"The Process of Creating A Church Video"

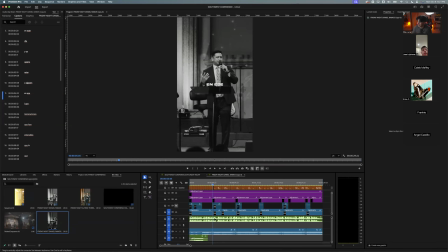Or Instagram, what I'll do is a screen recorded trendy song or something, like I did for this one right here, and then I'll just put it on there. I mean, usually when it comes for Instagram stuff, you want to kind of stick to trendy things like this audio. What's doing big right now? What's doing good numbers?
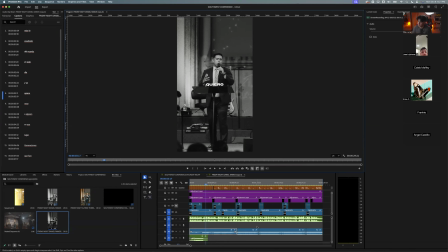So your video could also be doing that, right? Because your video could be the next viral Christian, sermon clip or whatever. So kind of looking on Instagram, Music Bed, Epidemic Sound, things like that. But I'm gonna continue on. But these are good questions. Just stop me if I'm kind of too into it.
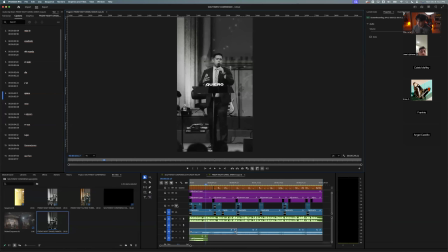Just unmute yourself and ask a question. But so where I was for this video was I had the song, I had the audio, which I'll get from the soundboard, or if your church live streams, you could get it from the live stream.
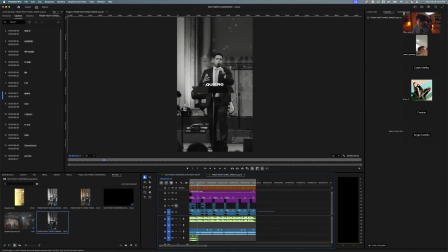And also a little tip for you guys to know, which is important. When you're recording a sermon clip, it's important for you to have a good audio source. So your camera's picking up clean audio. So when you sync
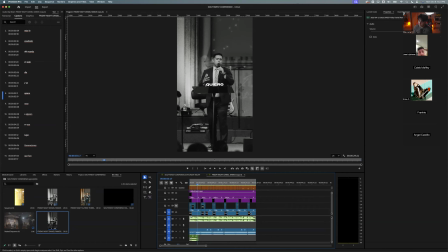the live stream audio or the soundboard audio to your camera, it syncs up with no problem. So that's a little tip. Make sure you have like a shotgun mic or it sounds clean. Because usually you don't want just the raw the camera audio because it just doesn't sound that good.
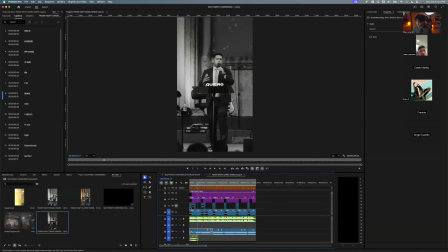Just a little tip. So what I did was I found the trendy song and I was looking at my video and I was like,
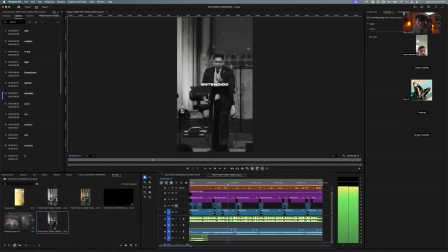it's too boring with just like this, right? So my video didn't have any zoom in.
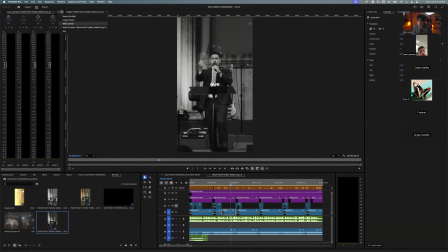So just imagine this. It was just the sermon clip. It didn't have any zoom in. Let's just take them out like this. Just like this one. It even have actually I think I actually did the cuts.
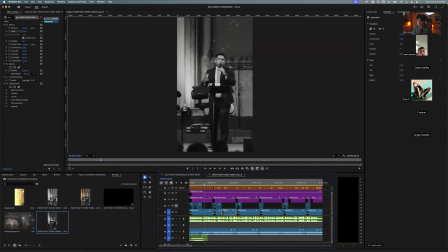So all I did was it was just a clip and then what's important obviously when it comes to your music, which I always listen to when you pick your audio, you always want to listen to the patterns, the how the audio is. So if you listen to this track, it has little like two hits like dun dun on it.
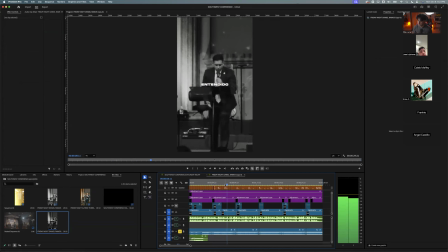You always want to edit to your music. That's what's gonna make your video pop out. So you'll see I don't do it for every beat because it'll be too repetitive, but I do it for every other beat. And what I did was originally I did it with the clip.
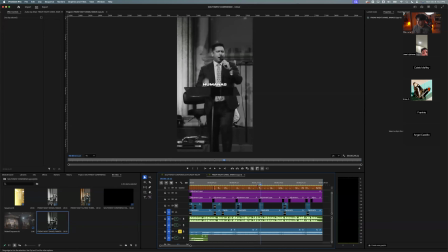I would zoom in. I would do like that, kind of do two zoom ins. And I was watching the video. I was like, just the clip alone is too boring. Like for me, it wasn't popping. I feel like people would scroll off this video.
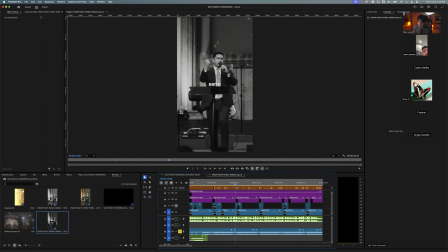So what I did was to make it more interesting. I was like, what if I just add some B-roll shots for the service to make it more interesting? It switches from preacher to visuals to back to preacher. So the audience, whoever's watching, has something to be entertained by. They're more hooked to be watching this video.
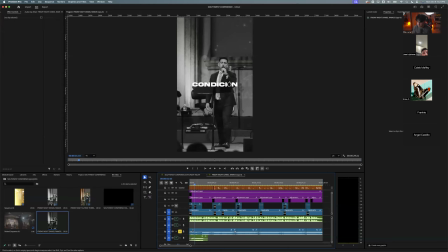So what I did was the number one thing was pick my audio, see how I could edit this clip to the audio. My first process was, I'm gonna do two zoom ins when it came to the preacher, which is you guys saw right here,
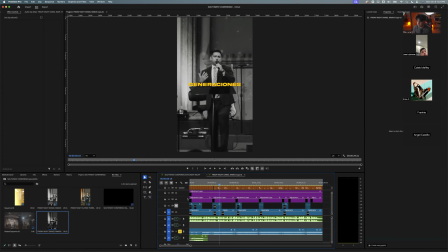to make it interesting. But then I started messing with the B-roll. I was like, why don't I just do it with B-roll, right?
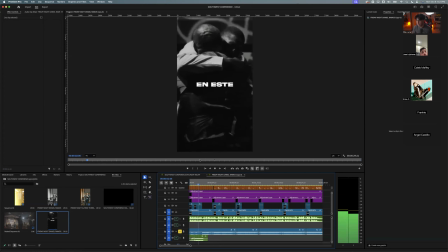So you see the audio at the beginning is chill. And It comes in right here.
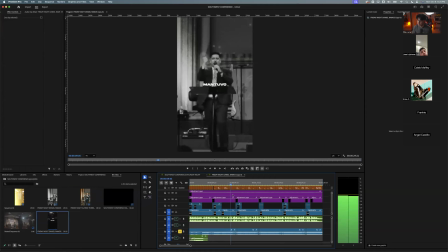So for me, the B-roll is a lot more visually pleasing. The audience now expects a visual change on the beats, which keeps the audience hooked. So because now they're expecting something, they want to watch it more. So that's what I did.
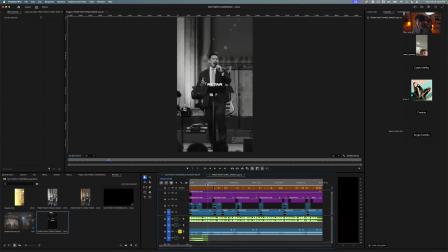So I was like, you know what, this is too boring. I'm gonna add B-roll, and which worked out perfectly.
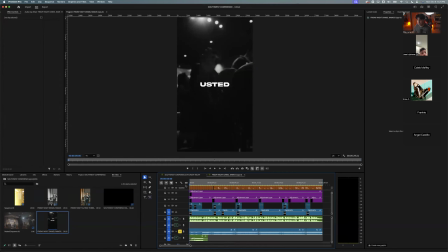And a key is a lot of people, what I see a lot of beginner videographers do is they don't edit to the music.